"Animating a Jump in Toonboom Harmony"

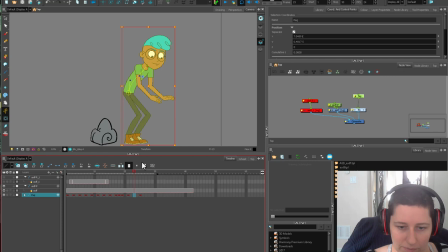[28:58]
So I just feel like I want a balancing pose, so I could even leave this a little bit, have him kind of settle back a little bit more and start regaining his balance and coming up.
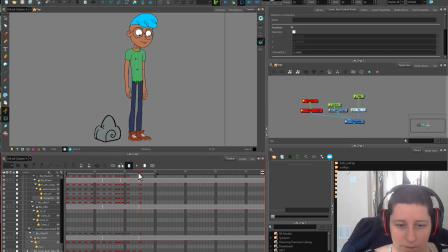[29:11]
So now instead of redoing these legs, I have these legs and then a little bit more settled so I can pop them back.
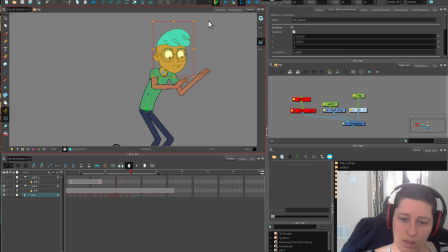[29:22]
Head here is far back. Then the head's gonna come down and forward. So I'm just trying to think of that follow through, like the head's almost being left behind here. Oops. But trying not to get
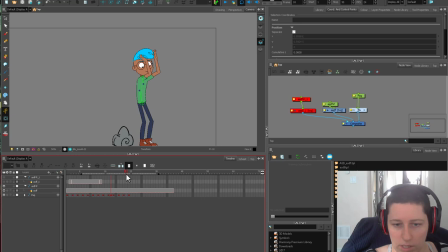[29:37]
too many of those weird character, or those weird rotations in here. So in between here and here, this one I feel like just needs, goes from here to here. So not everything is going to reach there at the same time. The shoulders and stuff can lag behind a little bit.
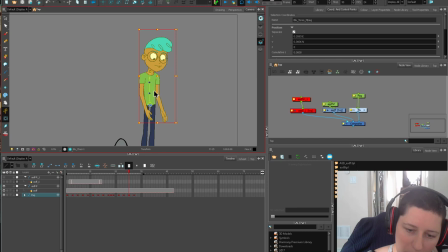[29:55]
The head can lag behind a little bit. So just slowing out of that movement.
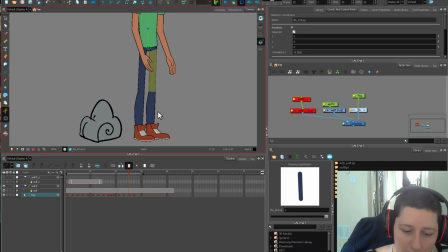[30:00]
And we don't want the lower body to be stock still. That's never a good thing.
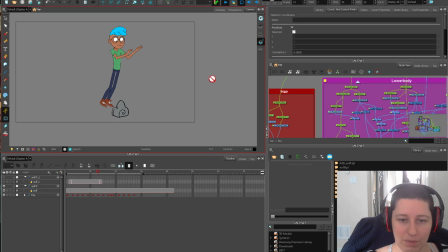[30:05]
So we're going to just have these bent ever so slightly. His pelvis snaps a little bit at the back end here. Snap. So I feel like between here and here could have, you could even slow out some more.
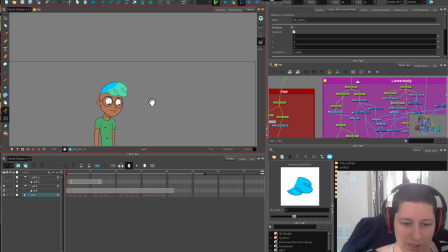[30:21]
So the last thing I would do is go through and make sure his face was alive. So you can have him like thinking, furrowing his brows, things like that.
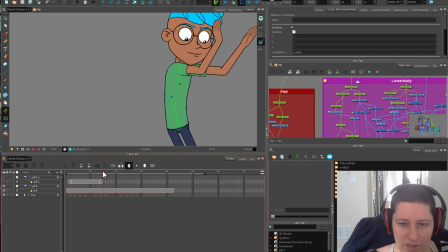[30:31]
You don't want to have him too stock still. You could have him blink as he comes up. So just throw a little blink in there, give him some alive. I feel like his pupils are very small. Can't even see them when it's not being rendered. Gonna big them up a bit.
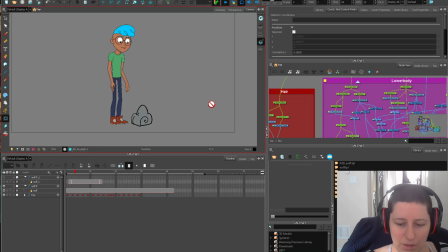[30:47]
Obviously, if you're doing something on a production, you can't do this, but if it's just a one-off and you don't like, if you don't like anything about this character, feel free to change it. Clothes, hair, whatever you want. That's not a big deal. Seeing his eyes a little bit, nice.
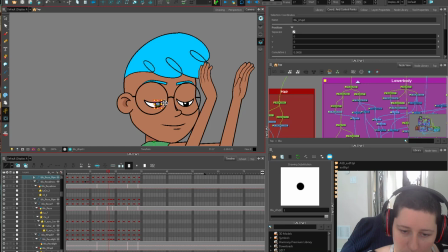[31:00]
And then here, we wanted to change his eye direction.
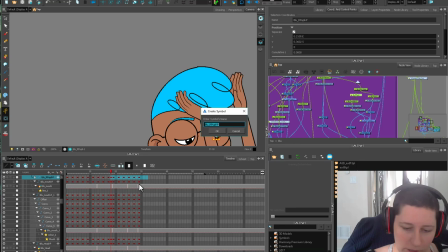[31:06]
We could do that, have him keep looking at that rock, and like, oh, I showed you wrong. And then just cut out all the pupil keyframes after that.
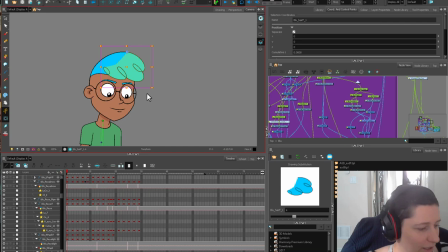[31:14]
So that his eyes don't dart back on us. There you go. He can feel real proud of himself for jumping over that rock.
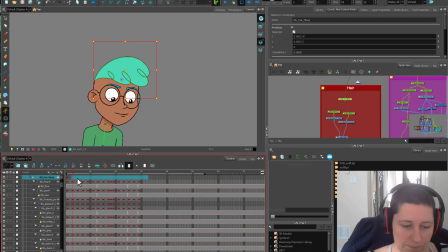[31:20]
Boop. And last things that I would do is go into this poof,
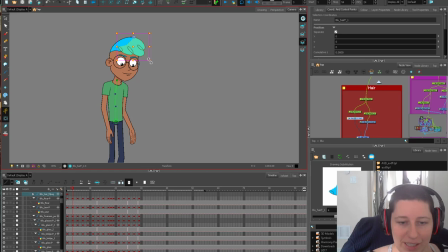[31:25]
blow out all the keys, boom, and then I'd straight ahead the poof. Because I want that to be, it's nice and fluffy. I want it to be really reactionary to whatever he's doing. So this is sort of a slow out, so I'm just going to give a little bit of a smush. He comes right up like this.
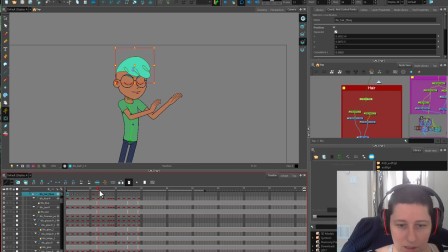[31:43]
So let's really get this poofing. Poof. There you go. So that's not too bad. A little jump. I feel like this is still a little bit too snappy here.
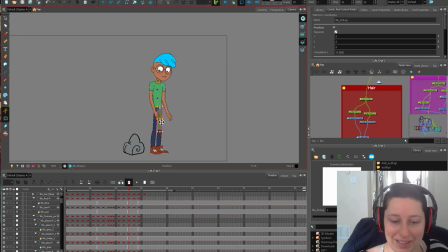[32:00]
Between here and here. So maybe between here and here there could be a little bit more of a cushion. If you're going for really snappy animation, I mean, you could do that stuff. It's really a style thing.
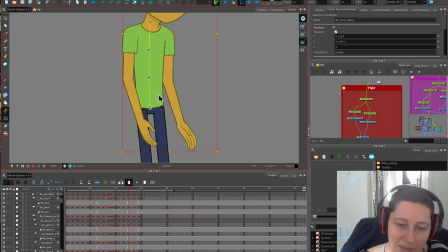[32:11]
I'm not going for any super stylized thing right now. I'm just going for general function, like just a simple working version of what it is. And I feel like if you're just starting out in animation, it's a little better to do that. Start off with just a little functioning thing.
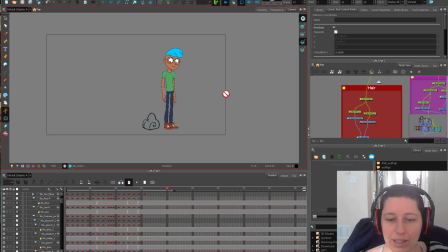[32:27]
Feel like the weight, like the character's not floating too much, like your arcs are working. These arms could be a little bit faster here. They're a little bit slow. And then just playing it through and seeing how you feel about it. A lot of animation just comes with time, looking critically at animation and getting to see those arcs and stuff.
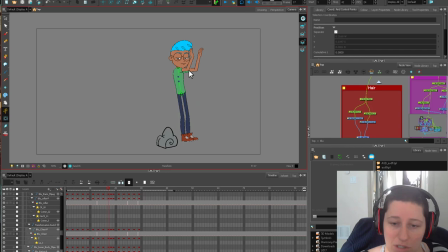[32:46]
Your eyes grow a lot as you animate and as you watch other people's animations and as you hear critiques of animation as well. So whenever you can see someone get their animation critiqued, there's lots of YouTube channels to do that kind of thing. By all means, get as much of that as you can. I learned a lot of stuff just sitting next to an animation supervisor.